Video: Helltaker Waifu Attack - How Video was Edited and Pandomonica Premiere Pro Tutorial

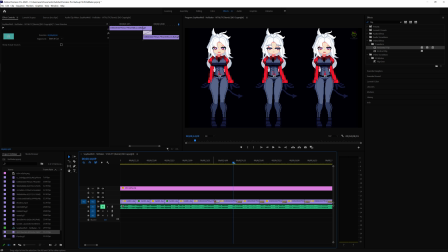There's a cross transition here, which is just the default transition that Adobe Premiere has, and I did this on this clip so that it kind of fades into the next clip easier, just look better, because the way this animation was done is not very smooth.
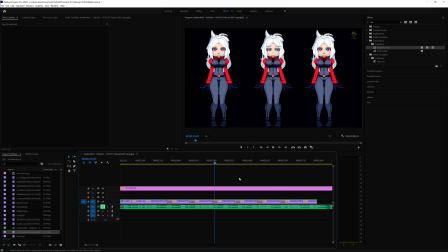If I want to make it more smoother, I use the retiming tool and actually make the duration a little bit shorter and try to match the beats, just to make it a little bit faster. But it was really the timing on this clip was really weird, because it was really kind of, it was missing frames in between in the animation, kind of. It was kind of weird animation.
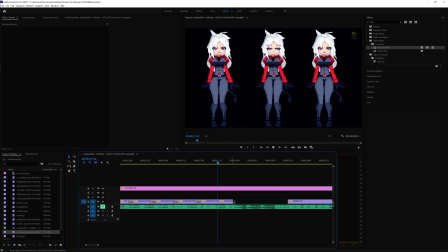So here, of course, there was the beat where it drops and goes dun dun dun dun,
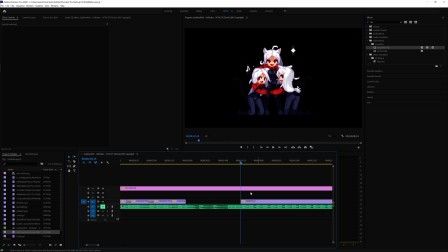and then comes Cerberus here. And this clip, I had to make it a lot bigger so that she fits right in the middle. So the scale is actually 456 on this one, just to make it big there.
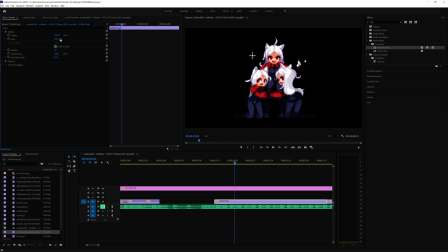So you can change the scale using this back and forth. So do that. And again, this is just a loop right here. Goes all the way to the end here.
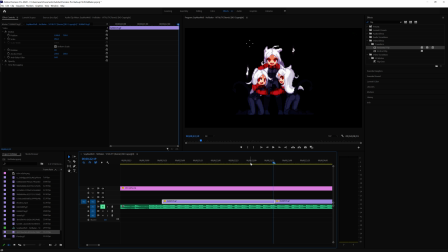And then next clip. So the cut was right here. And the next clip happens. Let's see where that cut was. Yeah. Then the next frame. Okay, so the cut was right there where her tail's up like that.
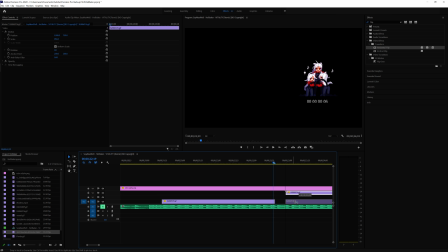The next frame starts where the tail is swinging to the left.
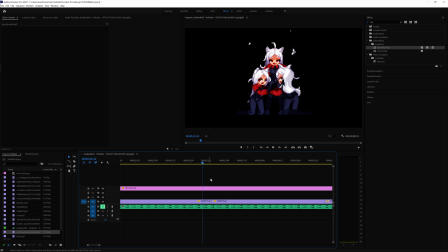It's just weird. There you go. I have my timeline kind of weird there. I was trying to stick to a timeline. When that happens, press S, come here, take that off, and now it doesn't get stuck to any timeline.
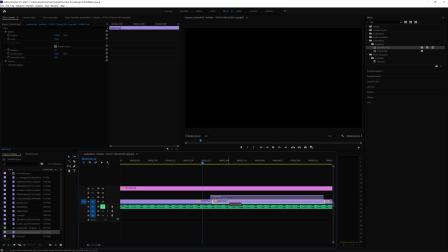That's a great way to just move things around and get it to actually fall on the beat. Take off the like snap. The other thing you can do to get more precise control on exactly where, because right now if I move left to right, you see how it moves the whole frame, but look how it skips all that audio in between. Looks easy.
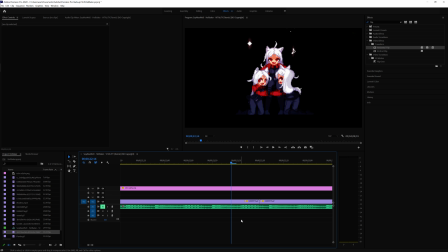It's better to look at it zoomed up. You see how it kind of skips that, this whole area in the middle.
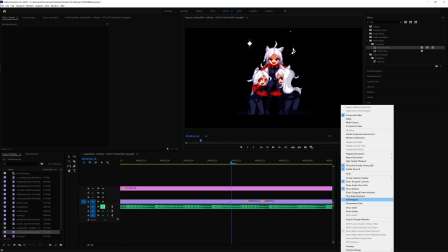You can get access to that by going to your wrench, going down to show audio time units.
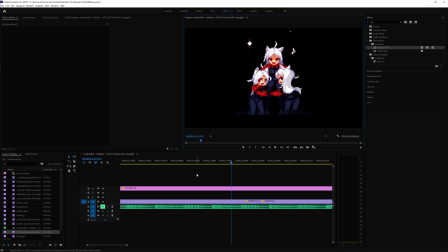You see how it shows this right here, and now you have precise control, real precise control on where you want to move your clips. If you press shift and move around left and right, it moves by fives, and you can see it moves a bit quicker.
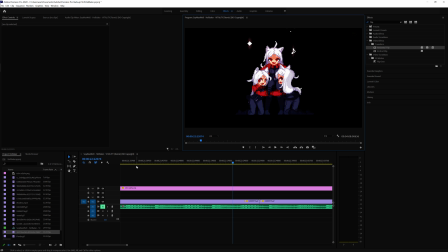But this gives you precise control where you want to place the clips on your timeline, so you can hit those beats and not be off. Of course, keep this off when you do that, because if not, you can't really place your clips correctly.
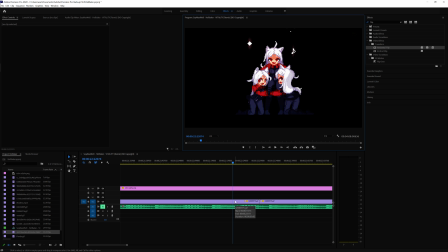You will still try to snap to the frames as before. Um, Let me take that off, just to move around the timeline a lot faster and easier.
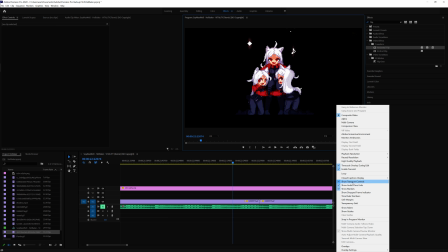Again, you can use a spanner or that wrench icon there,
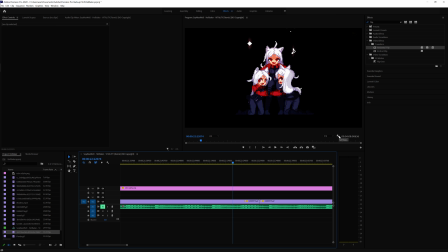which is right here next to this time code and underneath the picture, and go to show audio units. Let me turn that off, and now I'm back to just moving frame by frame. All right.
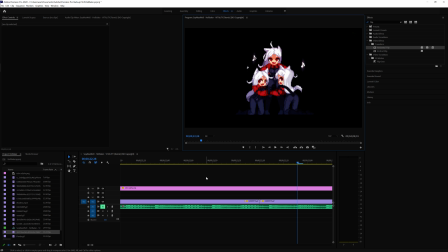So this was cut there, and then the loop starts with the next one, which are tail swinging. You see, the way I cut this one was I wanted to
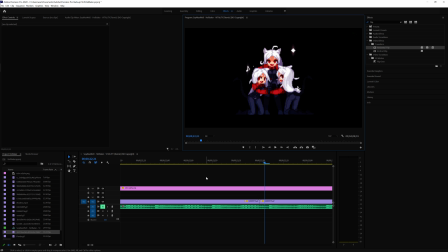keep that frame for a moment, and then the tail swings.